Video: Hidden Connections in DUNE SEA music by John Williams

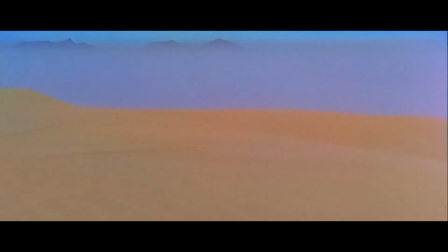(0:00)
Hey everyone, and welcome back to another Star Wars Music Analysis. Today, I'll be continuing my breakdown of the music in A New Hope, and if the thumbnail is any indication,
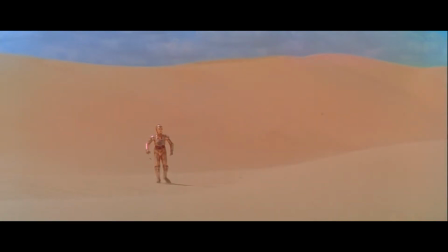(0:10)
I'll be making some pretty interesting connections in the second half of this video, so don't leave too quickly. My name is Derek, and this is Star Wars Music Analysis.
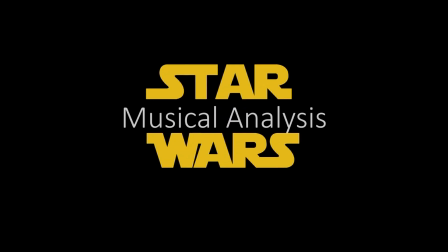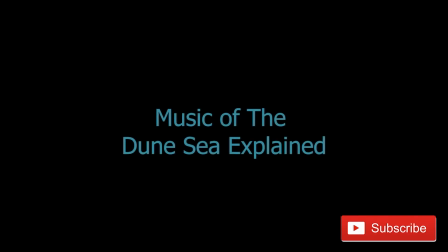(0:31) Do it.
So once the opening scene with the Devastator and the Tantive IV has completed,
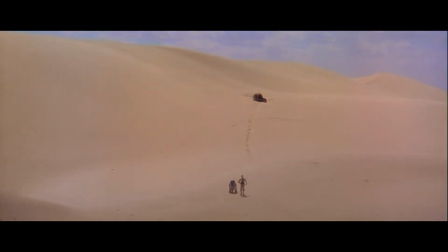(0:38)
the music also ends as we now really jump into the story and leave what
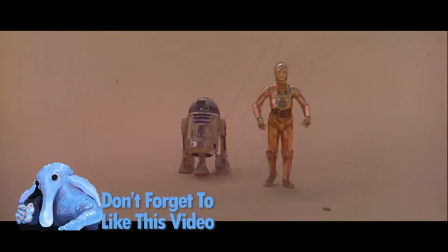(0:43)
has served as the opening scene designed to set the stage with as much backstory,
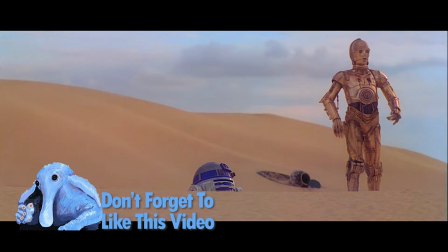(0:49)
plot points, and leitmotifs as possible. That's why it's such a great move to immediately have no music and let us come down
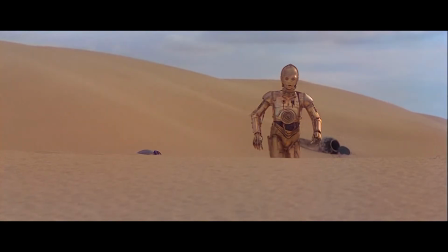(0:57)
from everything that just occurred as the story now moves into a slower register.
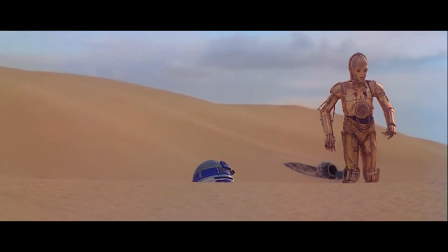(1:03)
The silence, though, is also an excellent way to initially depict the desert.
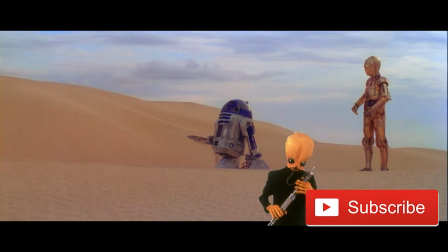(1:08)
It's empty, motionless, and devoid of life. Or so we think.
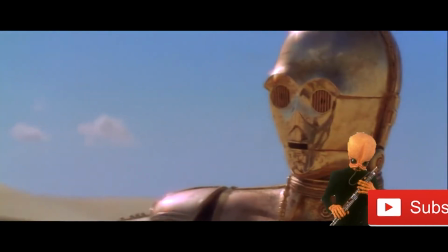(1:14)
Now, of course, as R2-D2 and C-3PO set off in different directions,
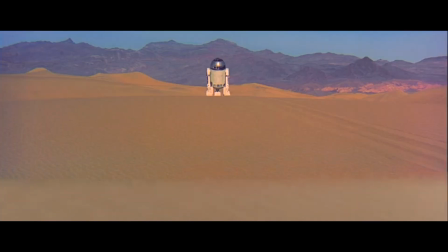(1:20)
we do start to get music to also depict the desert setting of Tatooine.
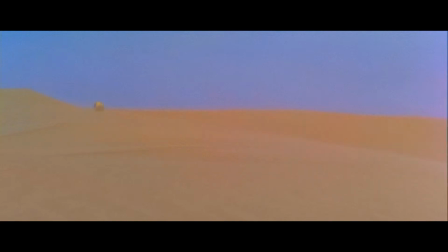(1:25)
The instruments being used here are crucial to this depiction.
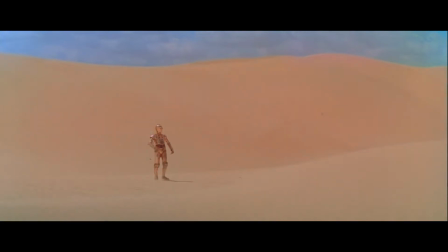(1:28)
Williams uses woodwinds and high strings which give us the sense of something that's being cut off or strained. And I want you to think for a second about the experience of traveling through a desert.
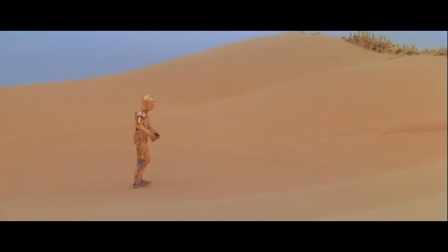(1:41)
It's hot and dry and you're struggling for water.
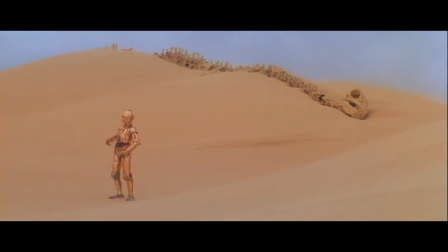(1:45)
As you become dehydrated your muscles are going to tighten and your eyes will naturally begin to squint in the bright sun. These These sensations of constricted muscles are being emulated by the high strings, which are being pinched off high up on the string like an actual muscle that's lost much of its mass from a lack of water.
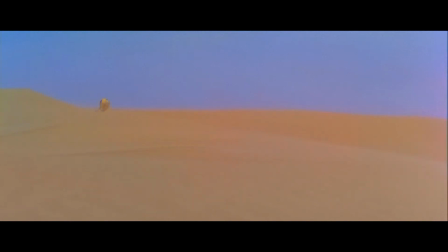(2:06)
Along with the strings, the woodwinds, and especially the double reeded instruments like the bassoon, which we here have the first big flail,
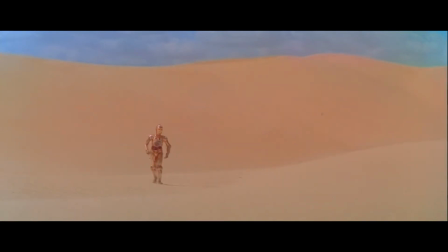(2:15)
also give us a sense of something that's been pinched off or having a tiny opening,
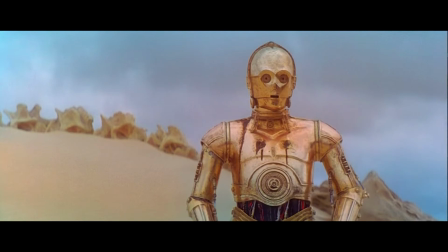(2:20)
like our eyes that almost seems impossibly narrow. Williams also adds muted brass to this, and the mute acts as another mechanism that's cutting off the sound and the airflow of the instrument itself.
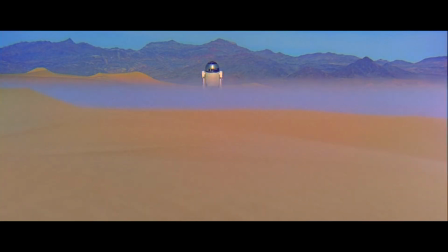(2:34)
The more we hear an instrument with a choked-off airflow like muted brass or double reeds,
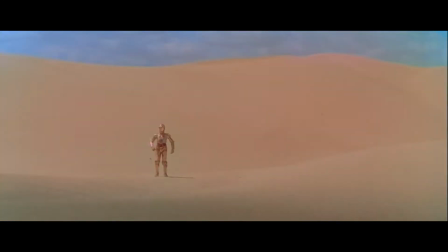(2:40)
the more we feel choked off as well, like we're having trouble breathing from dehydration, or in the last scene,
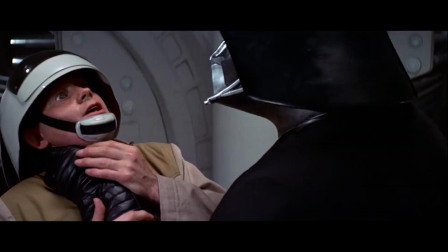(2:47)
from Vader's choking.
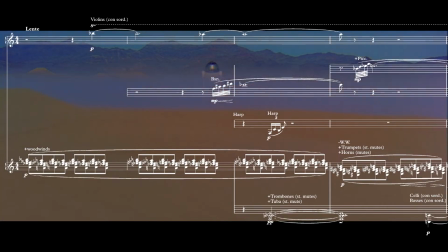(2:48)
Now if we look closer at the actual music, we see that Williams is using polychords that overlap, giving a very closely dissonant feel. Polychords are chords that actually are built by combining two separate chords, or at least the impression of two completely separate chords.
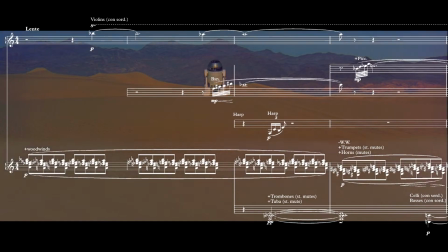(3:05)
The chords initially teeter from an Eb minor over D minor,
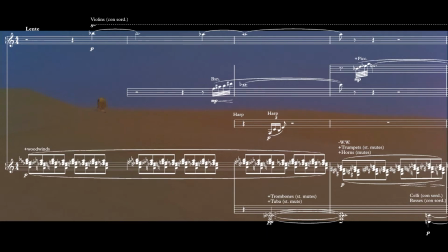(3:09)
and then move a whole step in real parallel motion to D-flat minor over C minor. Now for you music theory buffs, real parallel motion is when every voice moves in the exact same direction and the same interval, something originally explored by French composer Claude Debussy.
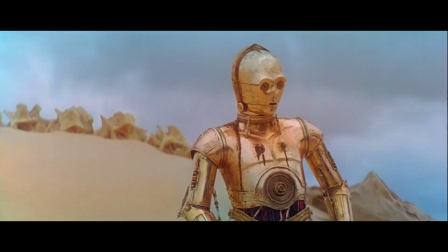(3:28)
These harmonies end up being highly chromatic, losing a sense of tonality, and the motion lacks direction,
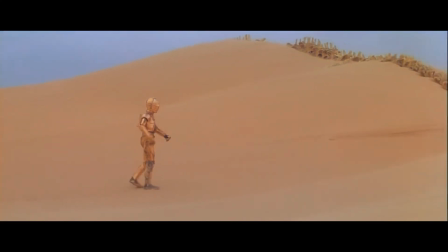(3:35)
leaving us feeling lost, just like our two favorite droids. The bassoon enters next,
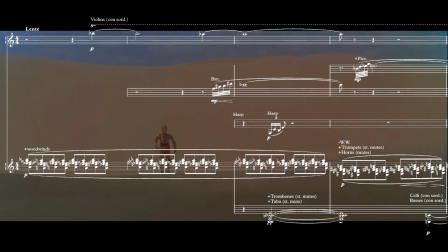(3:42)
avoiding close relations with either chord before being answered by the piccolo with
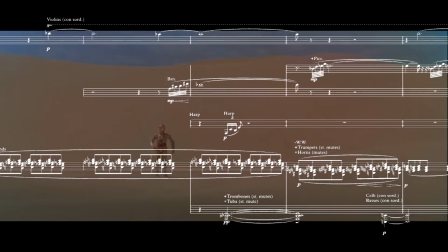(3:47)
the same figure but an unusual minor second and two octaves higher,
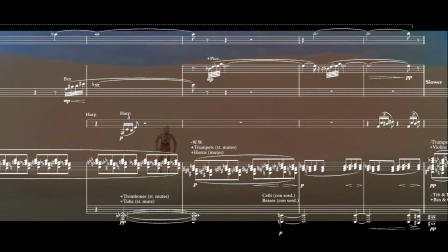(3:52)
further adding to our misdirection. The chords, meanwhile, are handed off to the muted brass, initially also rising by a minor second before continuing into a more melodic pattern while still maintaining a real parallel motion.
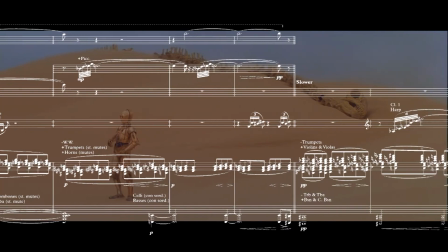(4:08)
Eventually, the strings replace the brass as the melodically moving clustered polychords continue.
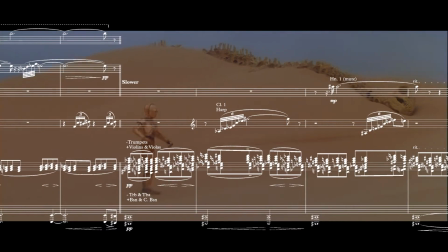(4:14)
However, C-sharp begins to become a firm bass in the low brass and low double reeds, and while we would want to believe that this is foreshadowing a resolution, the way that C-3PO hopes to find refuge within the Sandcrawler,
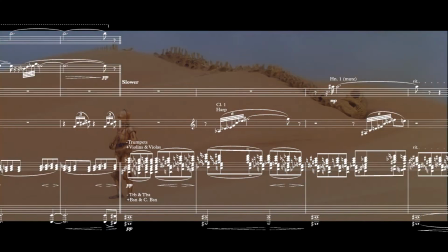(4:27)
we are left unfulfilled and in dissonance, like the Golden Protocol droid with a silver leg, being taken hostage by the Jawas. But this track goes way further than just representing the scene through its orchestration or direct rhetorical devices. See, this Star Wars cue actually first existed as a different piece by Russian composer Igor Stravinsky.
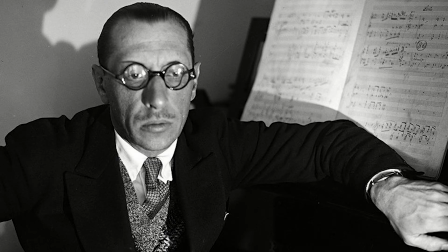(4:49)
You might remember Stravinsky from my earlier video on the opening scene of A New Hope for saying that good composers borrow, but great composers steal. And this time, it's the music of Star Wars stealing discreetly from Stravinsky's own Rite of Spring.
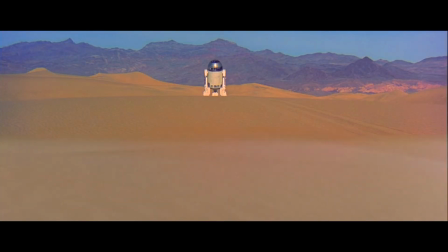(5:06)
Listen to these two excerpts back to back, and you can identify the similarities in the texture,
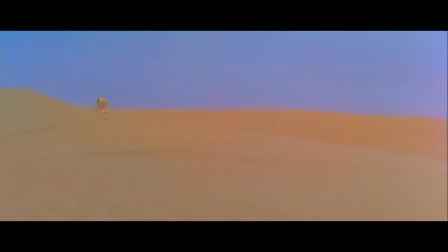(5:11)
repetitively alternating pattern, and overall timbre and orchestration.
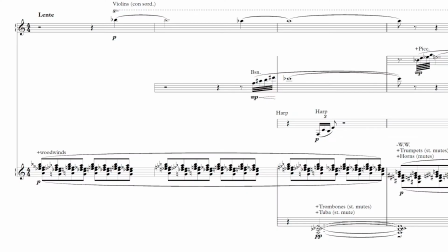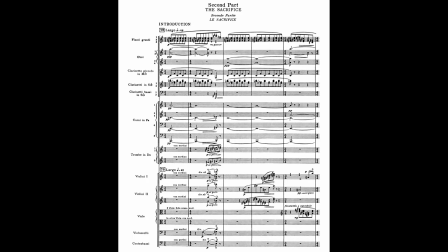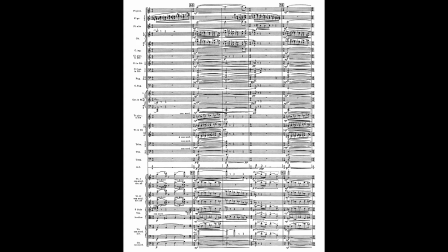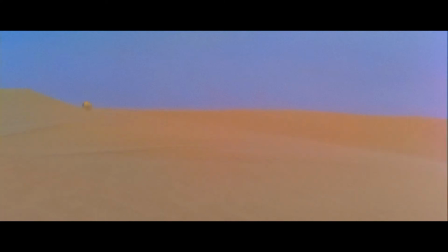(5:39)
It's very likely that the similarities can be attributed to this music having been Lucas's original temp music for this scene,
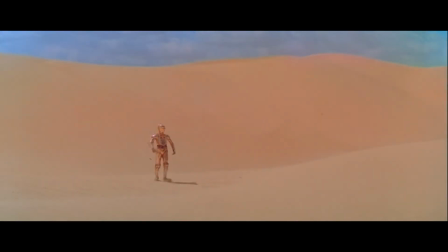(5:47)
and Williams, not wanting to veer too far from the director's original vision, finding similarities to maintain,
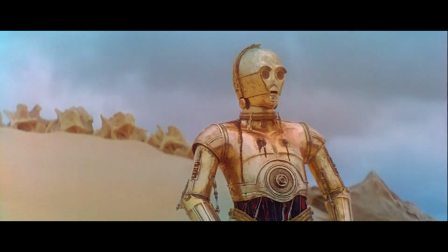(5:54)
similar to how the opening scene can be so directly related to Hulse Mars. But when I realized the connection between Stravinsky's Rite of Spring and Star Wars A New Hope, I couldn't help but start making other connections too.
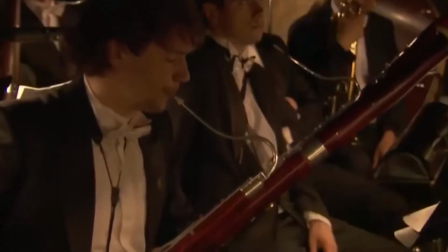(6:08)
Now, if you don't know Stravinsky's Rite of Spring, I strongly encourage you to check out the link I posted in the description to get to know this piece.
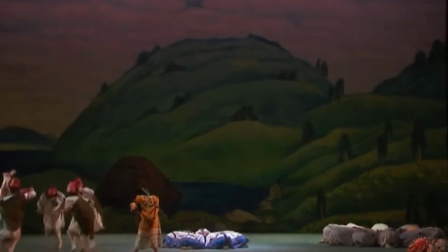(6:16)
It's a staple of early 20th century repertoire and was composed to accompany choreography by Václav Dziński as a ballet.
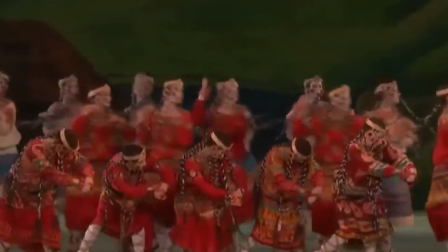(6:26)
Music trivia enthusiasts may know Rite of Spring as the piece with a mobbed riot in the middle of its premiere in 1913,
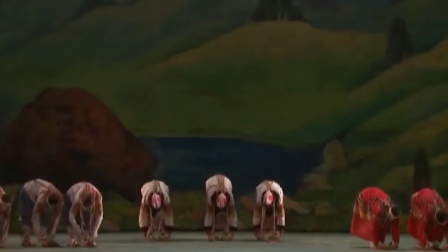(6:33)
as two groups of people debated the purpose of art and music and culture
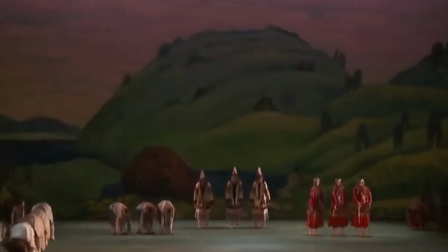(6:38)
and society in relation to this revolutionary for the time ballet. Nowadays it's widely regarded by many composers as one of their most influential pieces as they develop their own music.
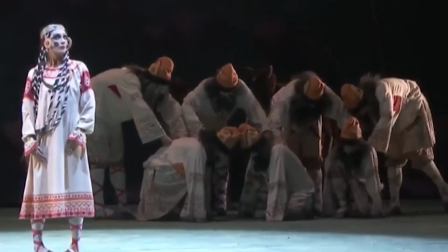(6:51)
The loosely conceived plot is of the beginning of spring and the Russian paganistic rituals that would accompany its arrival.
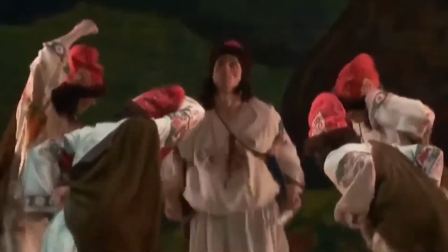(6:59)
It was believed that in not completing these ancient rituals, the neglect would result in an unfertile harvest,
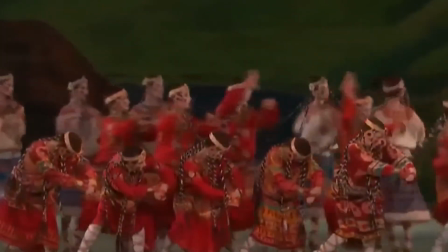(7:06)
a barren wasteland full of starvation and disease, a desert.
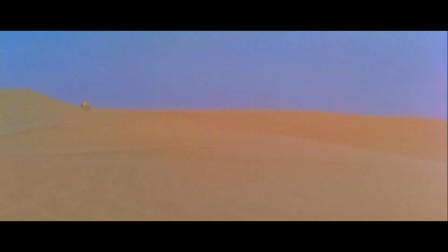(7:12)
And so, we immediately begin seeing connections in both works in the relationship of strange sounds and unfertile lands.
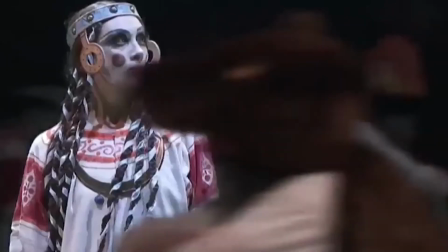(7:20)
One of the rituals though, the final ritual in fact, consists of the sacrifice of a young girl,
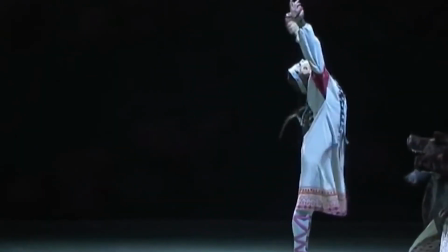(7:26)
considered to be, as was the concept of the time, unspoiled. A virgin, innocent and fertile. Now, if I said virgin and Tatooine to you, you're likely going to think of this guy right here.
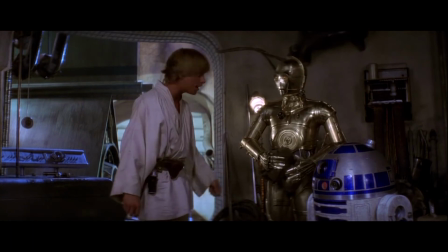(7:41) Because, I mean, Wait a minute, where'd she go? Bring her back, play back the entire message. But I was going into Tosche Station to pick up some power converters.
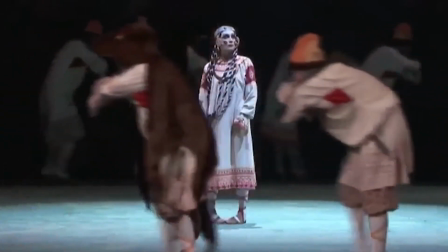(7:48)
Yeah, and while the victim in Stravinsky's Rite of Spring is forced to sacrifice her life,
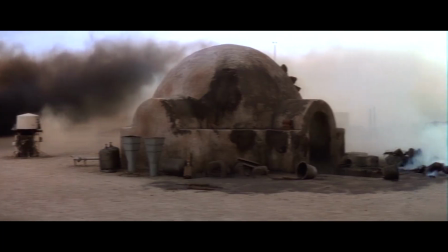(7:54)
Luke's sacrifice will come in the form of the life he knew and the only family he had.
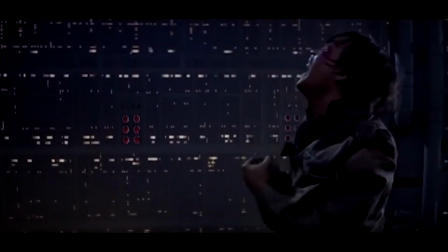(7:59)
Except, you know, for his homicidal father that cuts off his hand and his sexy sister that he makes out with before learning who she is. But I find this connection to be interesting and I'm left wondering if this was something Lucas or Williams considered when adapting the music for tattooing.